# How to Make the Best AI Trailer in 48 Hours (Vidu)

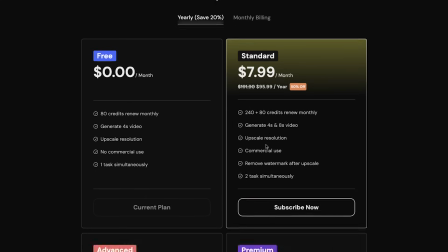They have a free plan so you can get started now, and they also have paid plans if you need more generations for your projects like we do so click the link in the
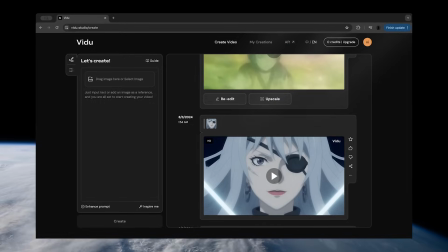description to try it out once you're in your AI video generator there are typically two main ways of generating video
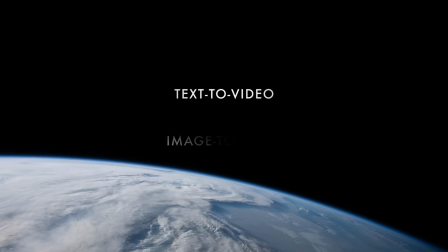for your films at the moment and I use both of them text to video and image to video text to video means you enter a text prompt
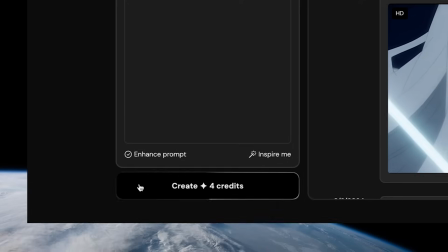and it uses that prompt to generate a video clip this takes skill to get consistent styles and the clips you want so the more generations you
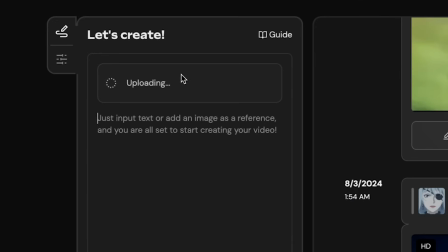do the more great clips you'll have to select from for your final edit image to video lets you upload an image and it then uses that image as the first frame in a video clip.
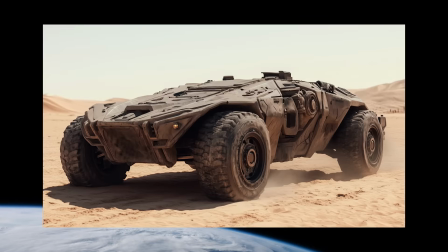For this, you can use a tool like Midjourney to generate your image first. Here's an image I created in Midjourney of an experimental armored vehicle in the film.
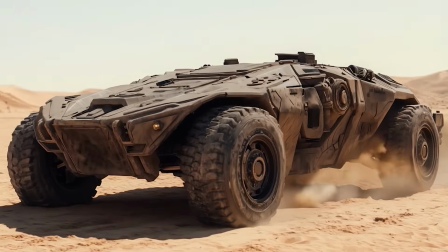I then uploaded this to the AI video generator and got these incredible clips. Once you have enough clips generated, it's time to start your edit.
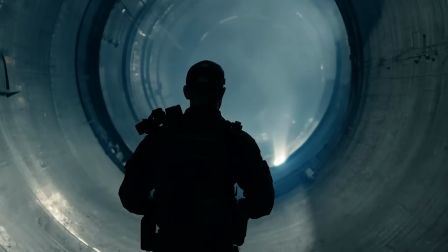For trailers, our favorite style of editing is music-based editing. You pick music tracks or create some, and then design the layout of the trailer around that.
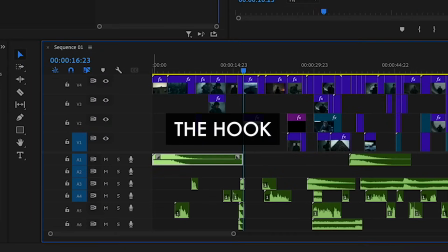This trailer is made up of three sections. The first section is designed to grab your attention, so I started it off with Brahms to add intensity and set the tone.
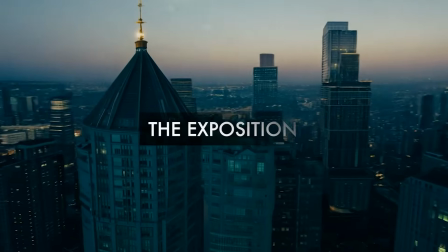The next section is designed for a bit of exposition.
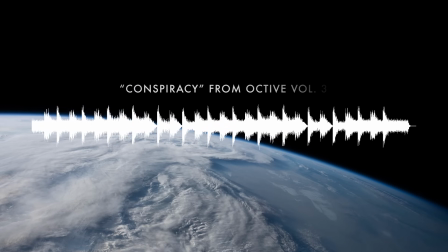We need to explain to the audience a little about what's going on, so I used one of the tracks from our Octave Cinematic Music pack's Conspiracy to serve as a sort of underscore,
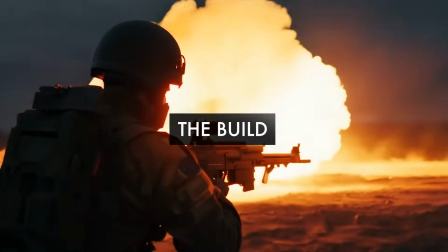while I'll have the character say more of the explanatory dialogue. The final section is The Build. This is where we introduce even more of the conflict and tease at what might be in the full film.
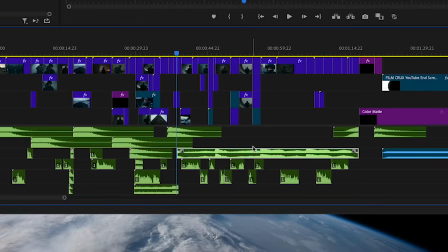For this section, I used one of our other tracks from our Octave Cinematic Music Volume 3 pack called Chaos Theory.
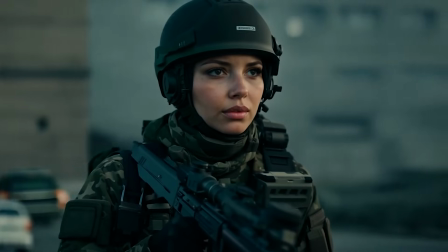This is the perfect mix of tension building underscore and big dramatic hits. Then the dialogue was added in the best way to reveal the story elements between the big cinematic hits.
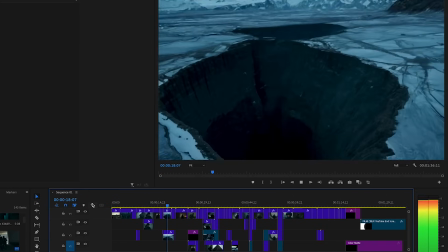When the visuals are added for a trailer, it's sort of like putting together a puzzle. Once you have the music layout and the dialogue where it needs to go, then you can just put in the rest of the shots wherever they work best.
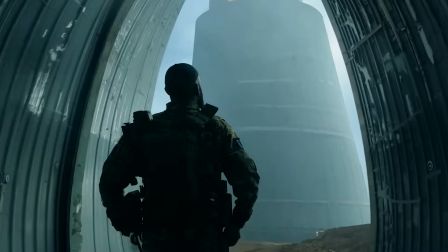This all comes down to taste and your skill as an editor.
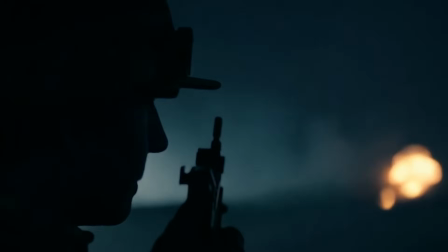AI video generation isn't perfect yet, so selecting the best parts of your clips is crucial, but once you have them where you want them, you should have something you really like.
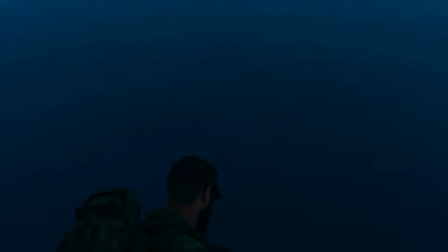Here's a short clip from Mandela this
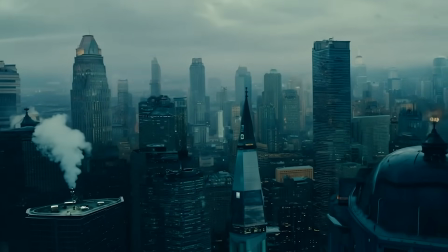machine is dangerous. What does it do?
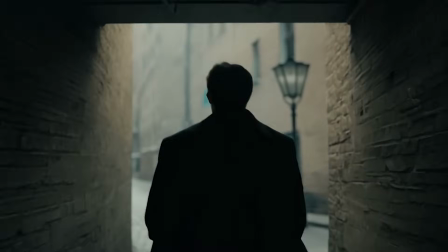I'm not exactly sure that's what makes it dangerous
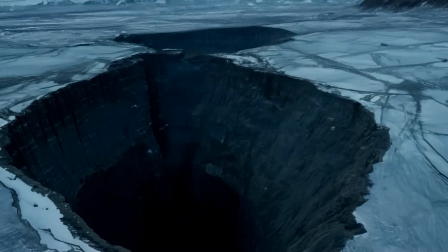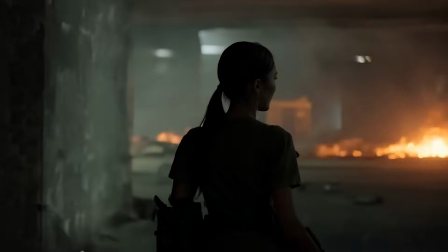Your memories remain, but there's no other trace that things were ever changed
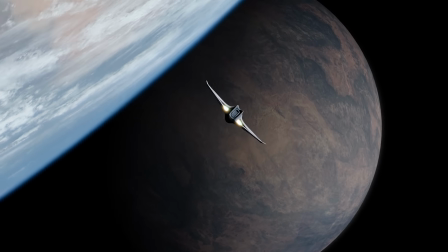To see the full trailer click here And if you want to start creating your own AI trailers and films right now for free check out VDU It's really excellent at anime as well, which we don't usually see with AI video generators. So if you want to try it out for yourself, click the link in the description, and we'll see you in the next one.